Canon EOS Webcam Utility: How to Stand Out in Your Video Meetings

So the next subject we're going to to talk about is your background and how do we improve your background with a little bit of art direction and lighting.
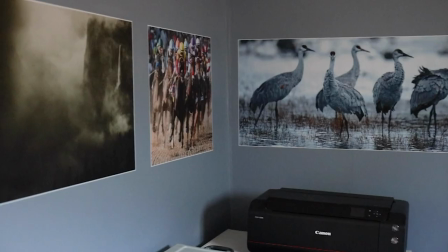258s
I decided to use my gear storage room as my main streaming room. In this room, I have my Canon Pro 1000 in the back of the room,
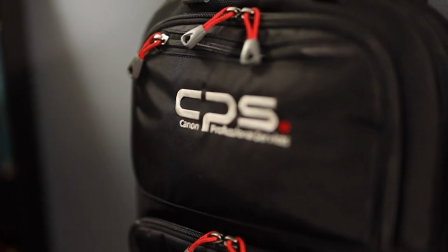265s
a long lens on top of the bookshelf, and my camera bags are hung up against the wall on the other side of the room.
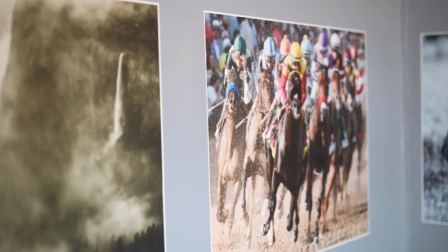272s
Your background should show a little bit about who you are so you can also see some of my professional work mounted on the walls. After you set your background, go back to your camera and look at your frame and exposure. On my camera, I'm still in auto exposure mode and it looks pretty much okay, but I feel like the background is a little bit too flat.
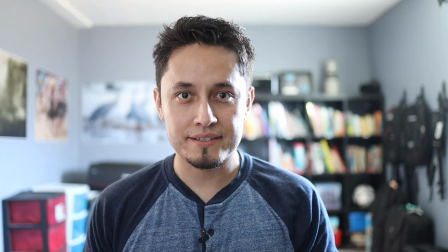289s
Well, the way to solve that is by putting in some practical lights. So we're going to add two desk lamps to the background.
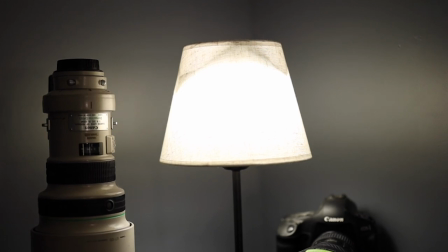296s
I thought these two small desk lamps could be good props, so I placed them one on each corner of the room. The two lamps helped in creating a more dynamic lighting to my background. One thing to be aware of is what kind of light bulb will you be using in your lamps. If you haven't noticed yet, the only natural light this room has is some daylight coming in from a small window to my left.
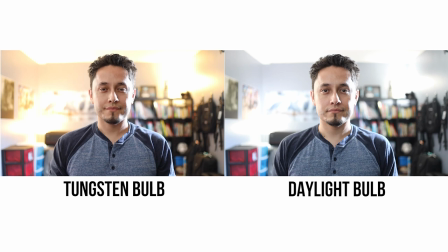317s
As you can see in this comparison, the tungsten bulb has a warmer color and does not match with the same color temperature from the light coming from the window. But if I use daylight balance bulbs, the light from the lamps begin to match the light from the window. You don't have to use daylight balance bulbs, but it is something to be aware of. Getting back to the window in this room, let's head over to our next topic, manipulating the lighting from a window. Now, a majority of individuals will place their webcam next to a large window inside their home so that it can be naturally lit. To me, this plan only works if one, you're being lit from the front or from the side, and two, it helps complement the background you're trying to achieve. In this room, the small window to my left would have not really given me great lighting and it would have given me a terrible background. So you need to decide, is the lighting from that window helping or hurting your scene?
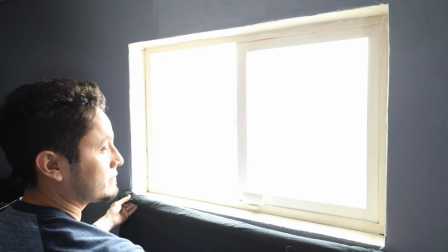372s
If the window lighting is hurting your scene, you can place a dark black cloth over the window to block out the light.
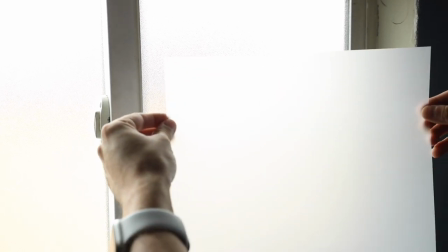378s
Or you can soften the light source with some diffusion paper.
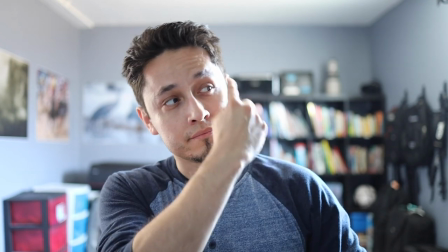382s
For my setup, the lights help in giving me a nice edge lighting to my left side, so I decided to leave the window the way it is.
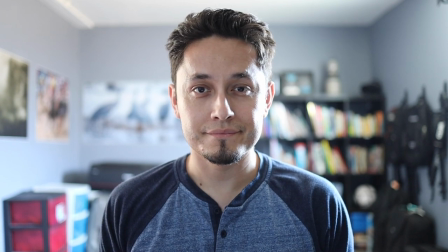389s
Now if you are lucky to have a large window placed in front of you with a great background, then you're done.
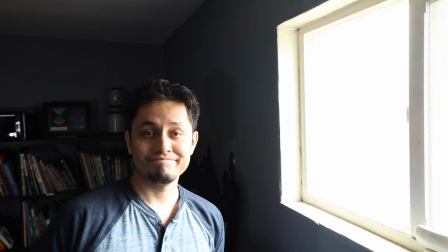394s
Congrats, go start streaming. But for the rest of us, let's head over to the next step. This whole time I've had the camera in auto exposure mode, and as you can see, I feel that my background and the lighting coming in from the window is a little bit too bright and too harsh. The benefit of using a more advanced camera is I have full control of my exposure. So let's change the exposure settings to benefit my background.
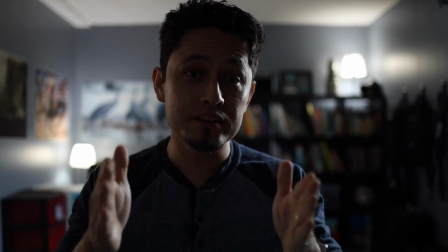420s
Now that I've went from auto mode to manual exposure, I've locked in my settings and gave a background exposure that I'm happy with.
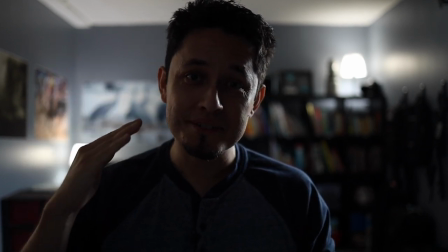427s
Now as you can see though, I'm clearly underexposed. So let's head over to our final section, key lighting.
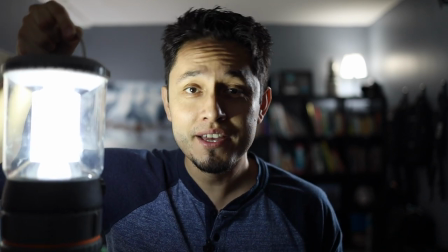435s
In In this room, I don't have a huge front window to get exposed with. So I'm going to recreate the look using a different light source.
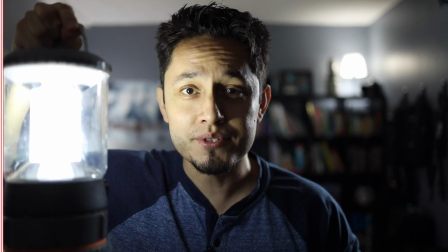443s
So let's look at three different kinds of light sources that you can use. In this shot, I'm being lit by another house lamp.
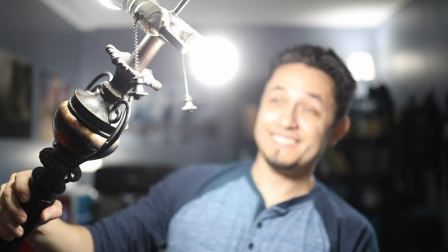451s
It's offering nice soft lighting and it's using daylight balance bulbs so that it matches with the background lighting.
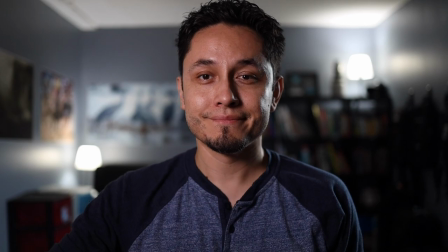457s
In the second shot, I am now being lit by an LED panel.
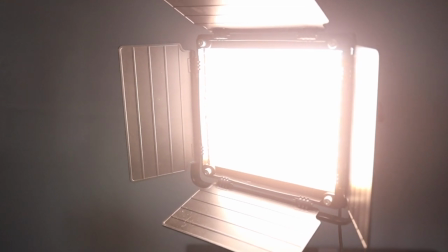461s
This specific light allows me to change its color temperature and have a brighter light source if I need it, but I feel that the lighting is too harsh on my face.
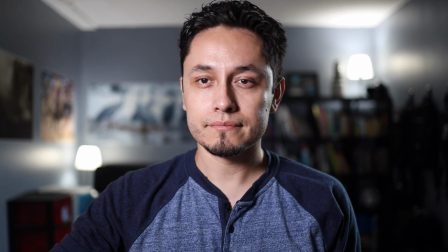469s
If you want to soften your key lighting, then you need to increase the size of the light source.
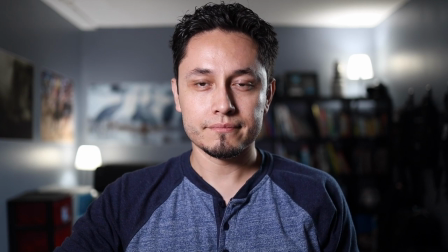474s
One trick to increasing your light source is to bounce it off a large whiteboard, or for my setup,
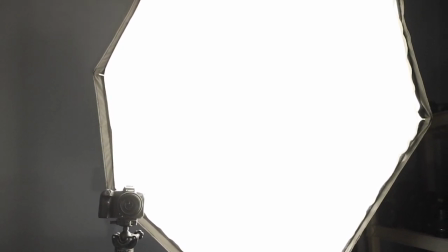480s
I decided to use a large lighting softbox and added a 200 watt daylight bulb inside.
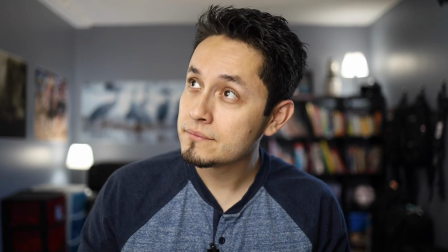486s
The larger the source, the softer the light will be.
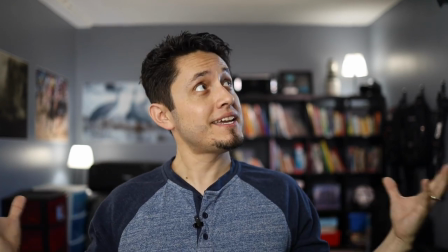490s
I am now happy with the look of my video feed, and I also have a dedicated area for all my future online streaming or video meetings.